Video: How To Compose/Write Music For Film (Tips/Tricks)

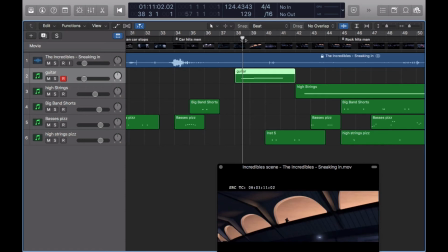Now, of course, you don't want to overuse these type of melodies, because then they just get not boring, but they can get a bit monotonous, and then a listener could be sitting there like, oh god, I don't want to hear it anymore.
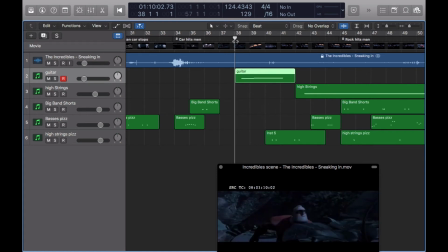I think I could have used it well more, probably, to be honest, because it's not a very heavy melody and it's not on a heavy instrument. It's only on a solo guitar, and it fits it quite well. So that's one tip.
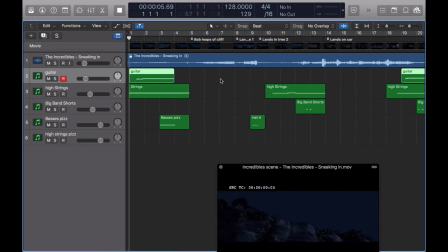Pick a melody, try to find something catchy that your ear will pick up on, and that fits and complements the scene.
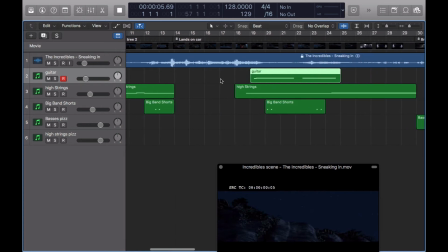And don't be afraid to reuse it at points that you see him fitting. So that'd be tip one. Tip two, as we lost. Oh, the tempo map just grew smaller.
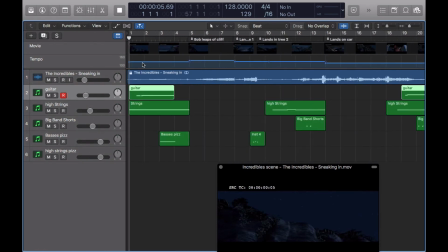Use a tempo map if you feel needed. I thought it was going to be needed at the start. It turned out to be that it wasn't so needed. I actually didn't use that much. It can help you, it really can, especially when you want to Mickey Mouse and have certain things hit on certain points.
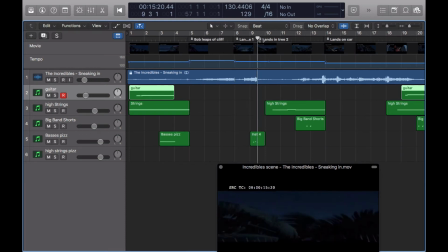Like, you can see that those certain things are cued perfectly, and certain parts of the music will hit at those parts, and that's what it's good for. But just set it up. It doesn't, just because it's set up doesn't mean you have to use it. I only use it for particular parts and not all the time.
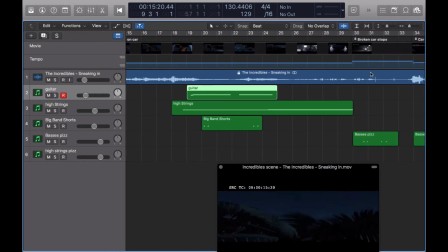And most of the time when I was actually doing this writing, I actually wasn't using the metronome that I actually had set up from the tempo track.
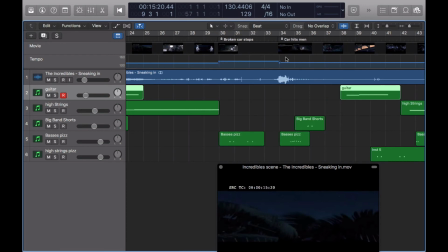I was actually just free composing a lot of the time, and it actually worked out better than probably using the metronome, to be honest. Again, that's probably because of the feel that I was going for. Just a real subtle, sneaky type of feel.
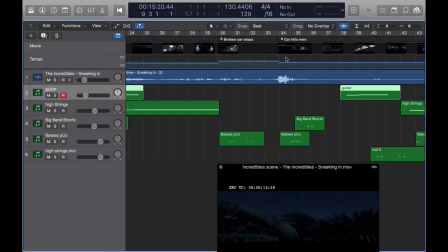So probably having a really free composing style when approaching the scene and not using the metronome was probably better for me, and you might find it better for you, or you might not. The metronome might work more, but experiment with it. Don't just limit yourself to having everything in sync and on time constantly with a metronome.
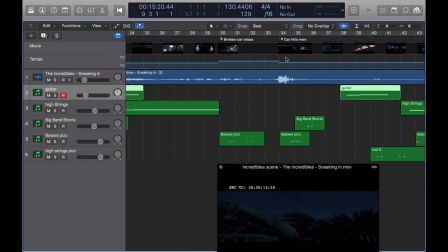Let yourself be a bit freer and compose without a metronome sometimes, and see how it works out for you. So that'd be probably tip two. I don't want to put too many tips in here. As I said, I'm not a pro in anyways.
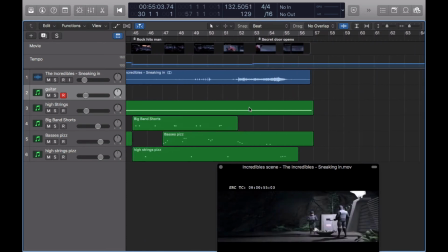But let's see what else would I say for this score.
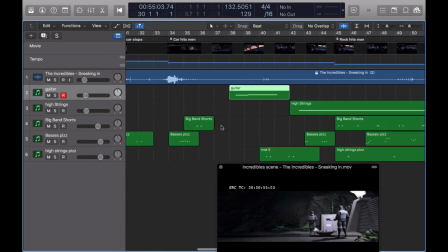I suppose, don't overuse music. The only part that's not overused, because it fits well and it's actually not that much.
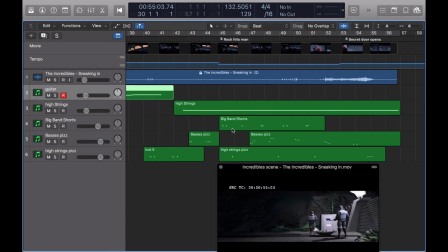It's light instruments, mainly pizzicato and short chords.
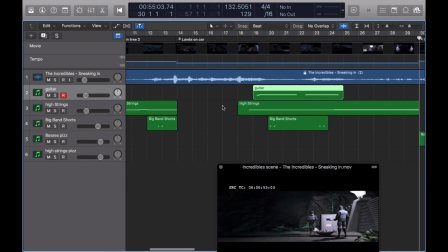So this is fine, but don't use music everywhere.
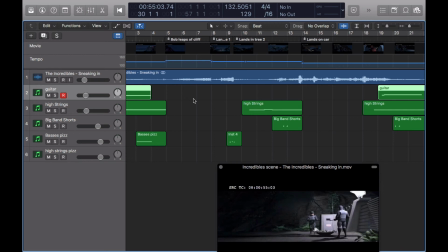Silence is just as effective as music. We'll probably finish up on this last tip. Silence is just as effective as music. As you can see here, basically.
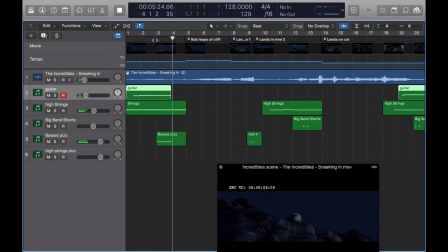Okay. Now right here, I could have Mickey Mouse that with loads of scales flying up and down to show that he's falling, but I didn't do that. The silence is just as important there as those Mickey Mouse,
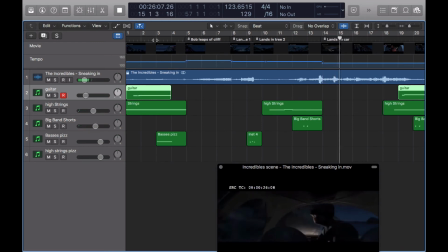and here I could have done a lot of Mickey Mouse in there, but the silence is just as important again because it helps build tension. You don't need music in every section.
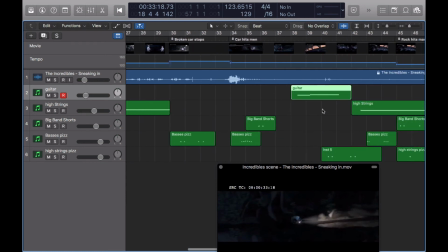Probably the best part to show that you don't need much music at all is up here. The only music is that bass, that's it. And there you go. That crash happens, still no music. So it's just to show that
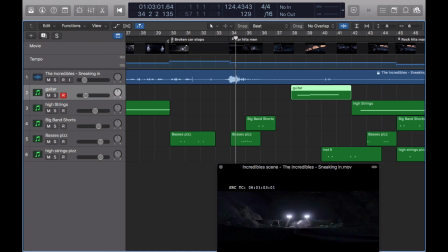music isn't always needed, especially in a sort of sneaky, tense type scene like this. Silence is just as important. So when you're writing, don't feel like, oh, I need to put music there, oh, I need to put music here.